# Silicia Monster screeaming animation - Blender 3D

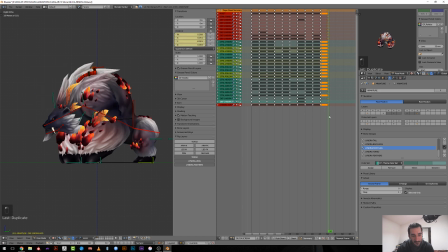So there you can see here
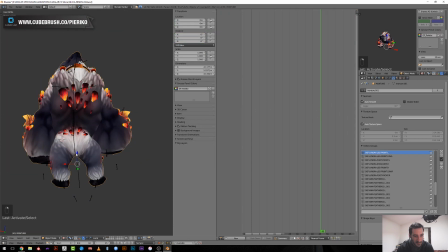this leg just raised, sorry.
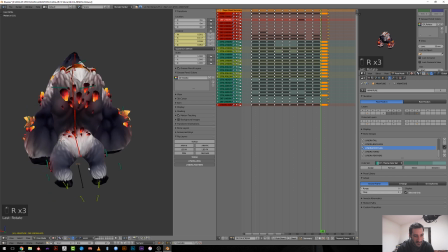So let's input a bit of rotation to the hips so that it stays to the ground, and I need to set this back in place.
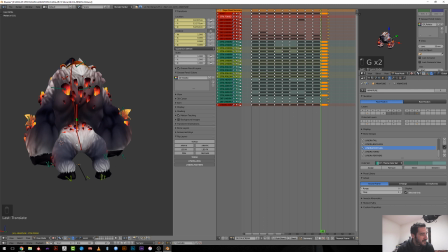A winner and stamps, and then the push is a tiny football, just a little bit with this thing. Oh yeah, that's sometimes we think about what we could do, like stupid stuff.
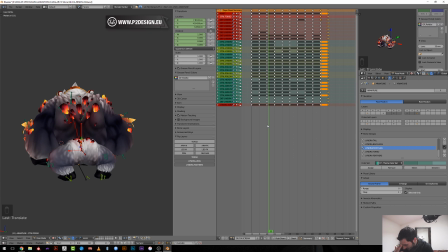I don't remember how we had like crazy time with one of the character. We wanted to do something for the April Fool, like a special idol or something.
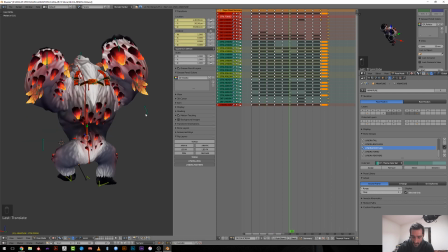I don't remember. If it get back to my mind, I let you know.
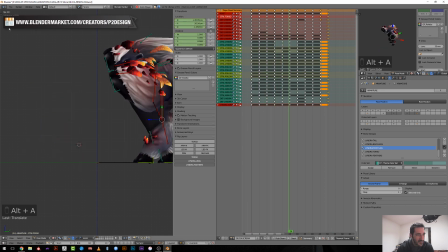Okay, so do I have? Yeah, I have a real-time feedback.
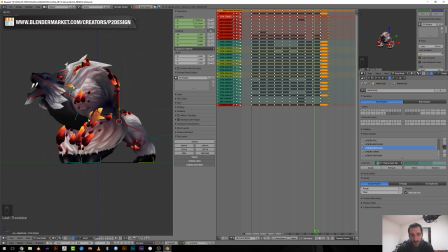Yeah. So now I will just set additional keyframe to start timing the animation.
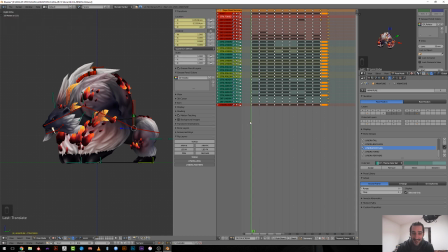Sí, pero non hablo español. I can speak a bit of Italian decently, let's say, but Spanish, I've forgotten everything from college, so that's and college is not college like in the US.
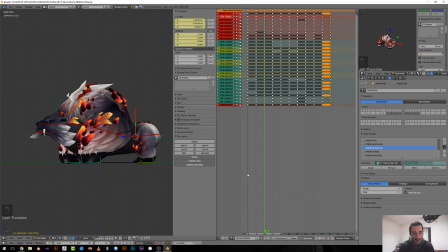Also, it's when you are between 10 and 14, something like this. So I need to increase a bit the number of frames.
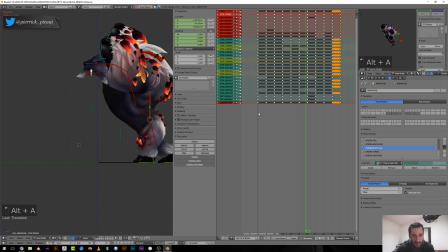I still have room, but so I want him to stay like slow here.
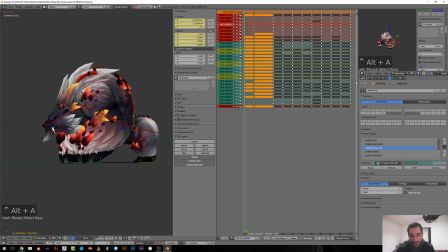So I will offset those and add like a few frames, like 3, let's say. Then the movement
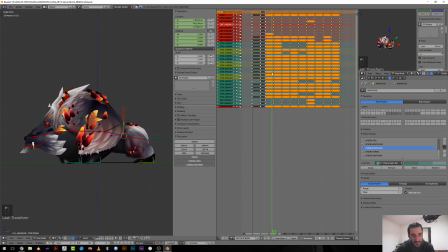should be like pretty slow toward this position, and then here pretty fast,
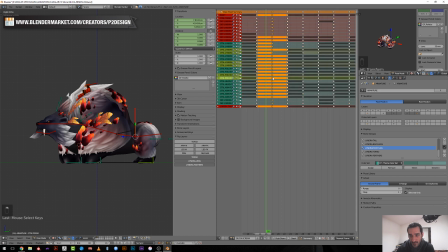because he will put a lot of energy in a short amount of time. So let's try 4 keyframes. Also, he's pretty big, so I don't want him to have like a too fast movement. You want to feel like it's a big one.
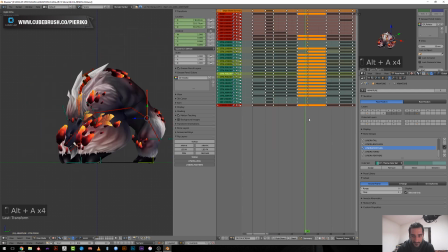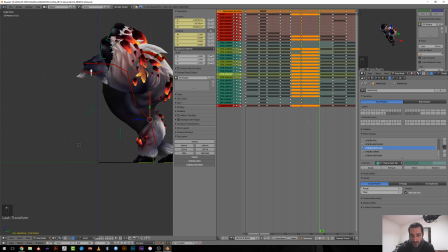And so here
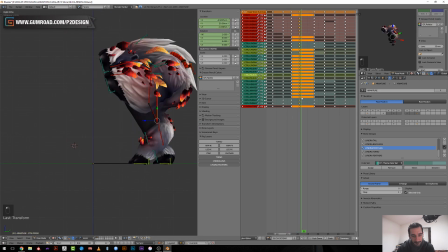it should stay a little longer.
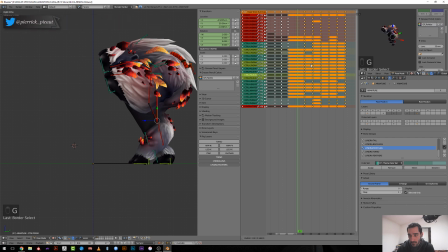smash pretty fast.
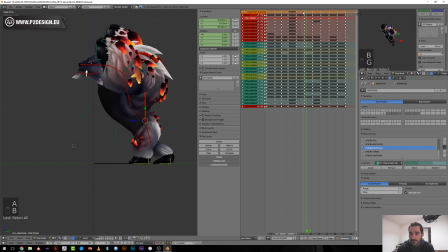Yeah, but you speak English and Gun, so that's fine. At least for CG.
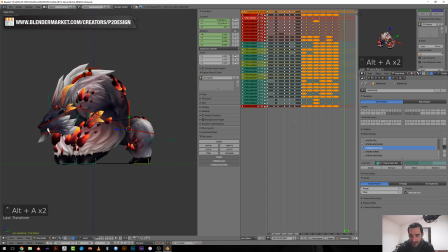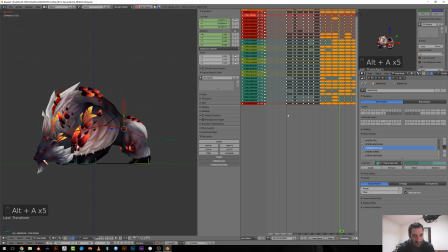I'm not sure about the timing here. It's way too fast. Everything is way too fast. I think when I will go to spline, it will be more obvious.